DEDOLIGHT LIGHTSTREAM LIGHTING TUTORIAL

We can just leave a small piece of it open, about this or even less, depending on how much light is coming in. So that's a good way of regulating it.
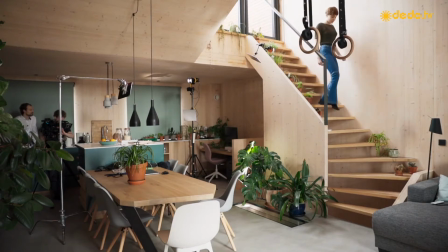[4:20]
In the opposite northeast side of the room, we close the blinds on the kitchen windows,
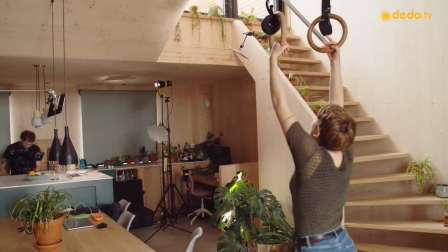[4:26]
but we deliberately let the window at the top of the stairs open,
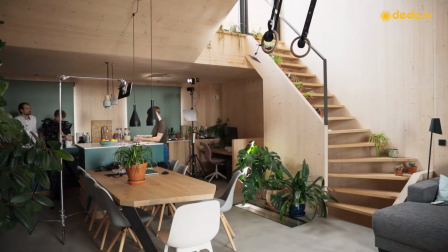[4:30]
because it gives this very diffused texture to the room and provides us with the exposure we need for the background.
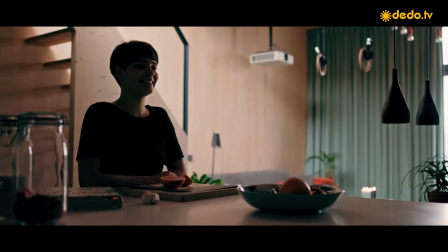[4:40]
Now let's take a look at the build-up of our lights.
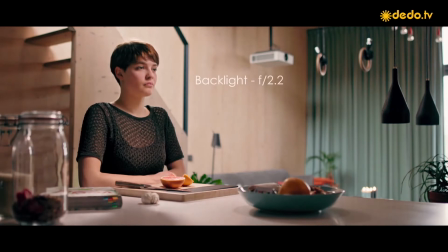[4:43]
First we have our key, followed by our backlight and then a nice and subtle scratch.
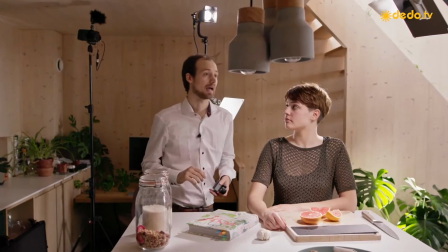[4:51]
Let's go over how we created each of those sources. What we have here is a key light and it's just a regular D-LED 7
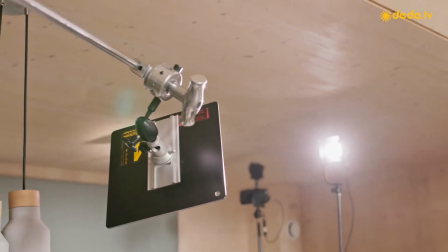[4:59]
and it's spotted in to a reflector and this is a number four reflector.
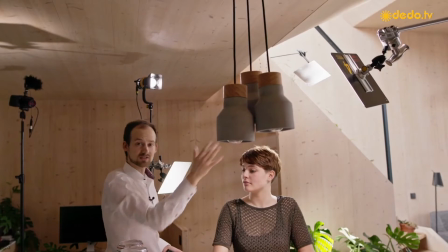[5:05]
This is providing a very nice, very soft key light on our model.
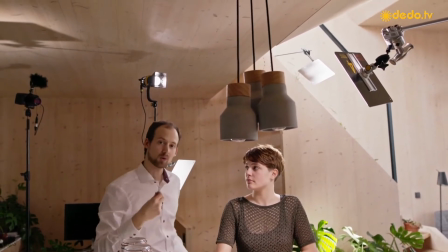[5:09]
What I really like about the quality of the light is the fall off.
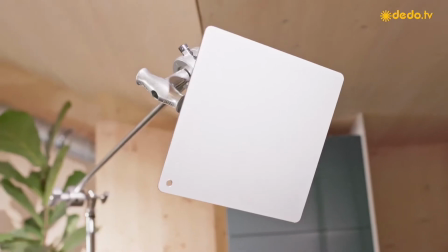[5:13]
It's very gradual even though it's a quite a small source, especially on the cheeks the fall off is really quite beautiful.
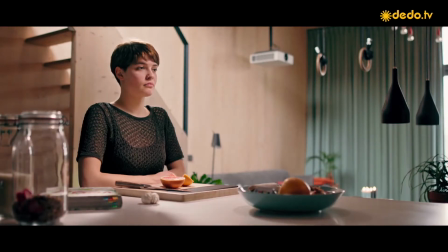[5:21]
And the second thing we have is a backlight. But where do we put our stands?
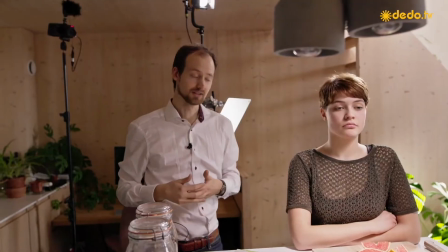[5:26]
An interesting feature about the house we're in is it has a glass pane in the floor.
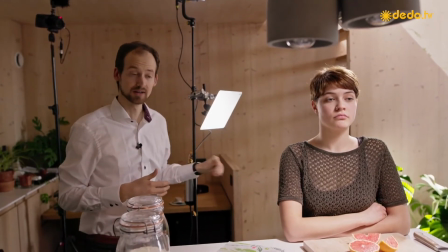[5:32]
It's meant to provide some daylight to the hallway below it, but in this case we're gonna use it to send some light in the other direction.
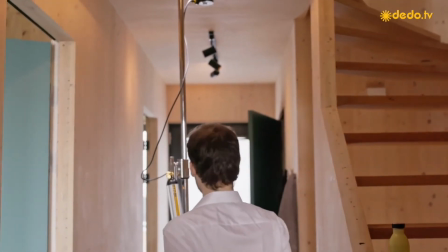[5:41]
So one of the cool things you can do with these near parallel light sources is you can hide them in all sorts of places.
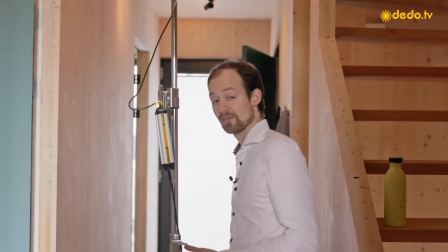[5:49]
Here we actually managed to get the whole light fixture outside of room we're shooting it. You basically just have a D-Led 7 with a parallel beam attachment and pointing right up there and it's coming all the
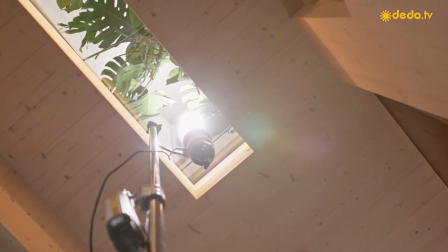[6:04]
way from below which is a distance of about four meters and then we have it maybe three meters more to our model.
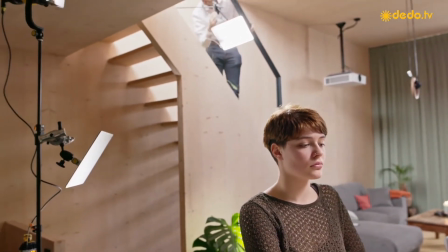[6:13]
That's quite a long distance and what this does is it provides a really nice
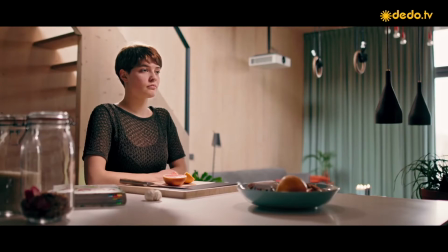[6:18]
natural looking backlight and it's almost as if it's coming from outside.
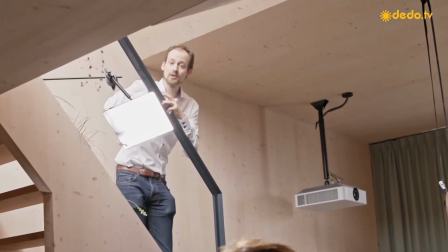[6:24]
The motivation for it is actually pretty good as well because we already have the light coming in from the
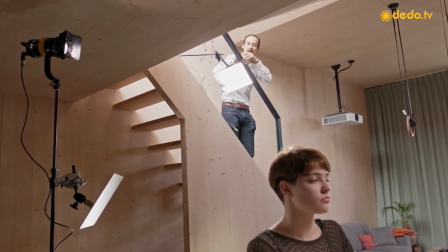[6:29]
sky here and we're just pretending that it is falling on our model as well.
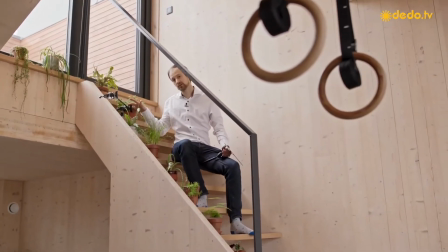[6:35]
Now we can use the stairs to rig a reflector too.
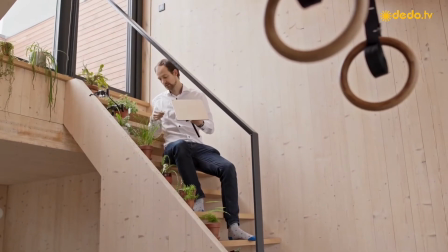[6:39]
Now before I'm going to put the reflector in place I'm going to attach a safety because it's overhead.
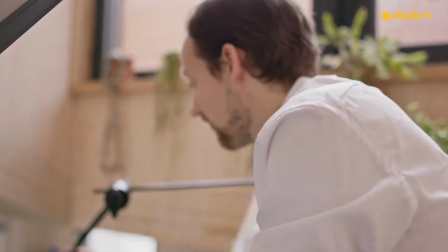[6:46]
I've placed my reflector into the light stream which is the first step and then i can orient it now i want to use it directly as
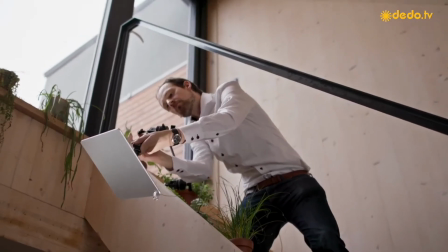[6:55]
a backlight i'm not going to bounce it any further so i'm just orienting it i'm quite pleased with the position now i get a little bit of
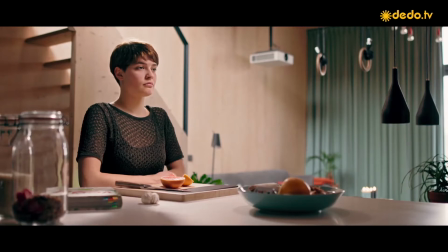[7:04]
light on the cutting board and surface of the table but i also am creating a nice little backlight on our model so here we're using the number two and i I think it works quite well,
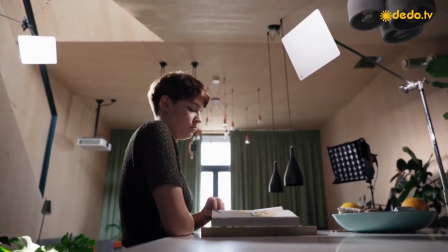[7:16]
especially because we have some distance to cover and this just carries more punch.
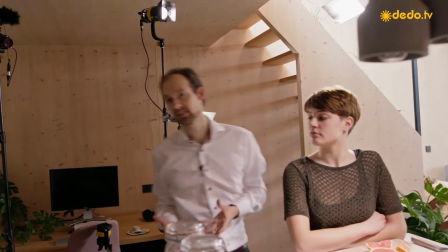[7:22]
But we are actually using the very same light source to provide a scratch on our model.
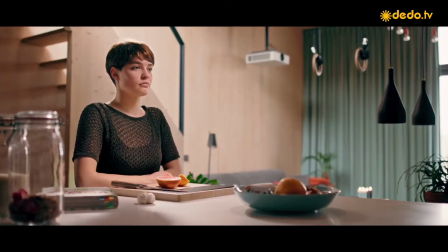[7:29]
Now how do we do that?
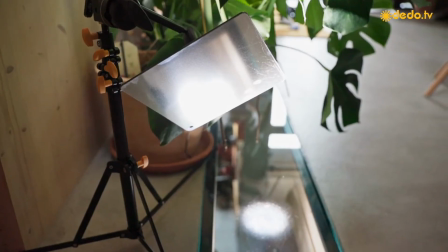[7:31]
We take some of the light that's traveling up and you'll see that we have a reflector here very close to the ground,
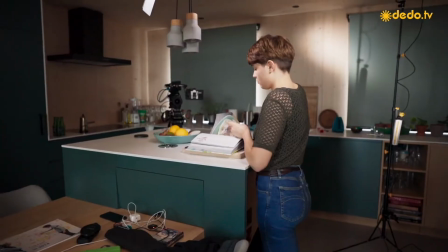[7:39]
out of sight and we're taking some of the light out. and what you'll
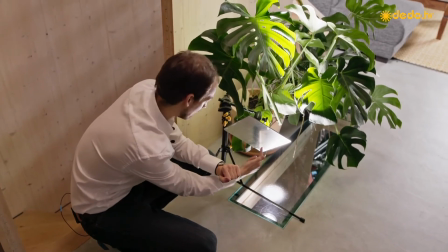[7:45]
notice is that not everything of this panel is being lit because we don't want to use all
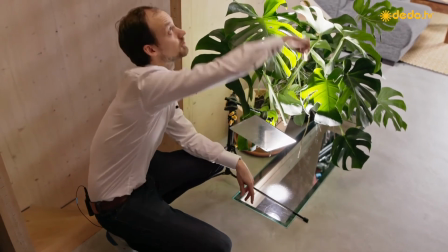[7:50]
the light otherwise there would be no light that can travel upwards towards our backlight reflector.
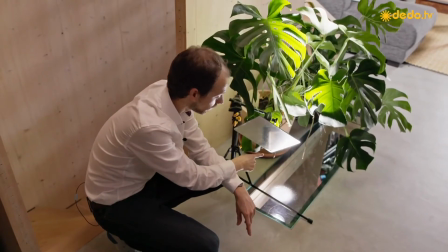[7:56]
So we're just taking a small bit and reflecting it right there.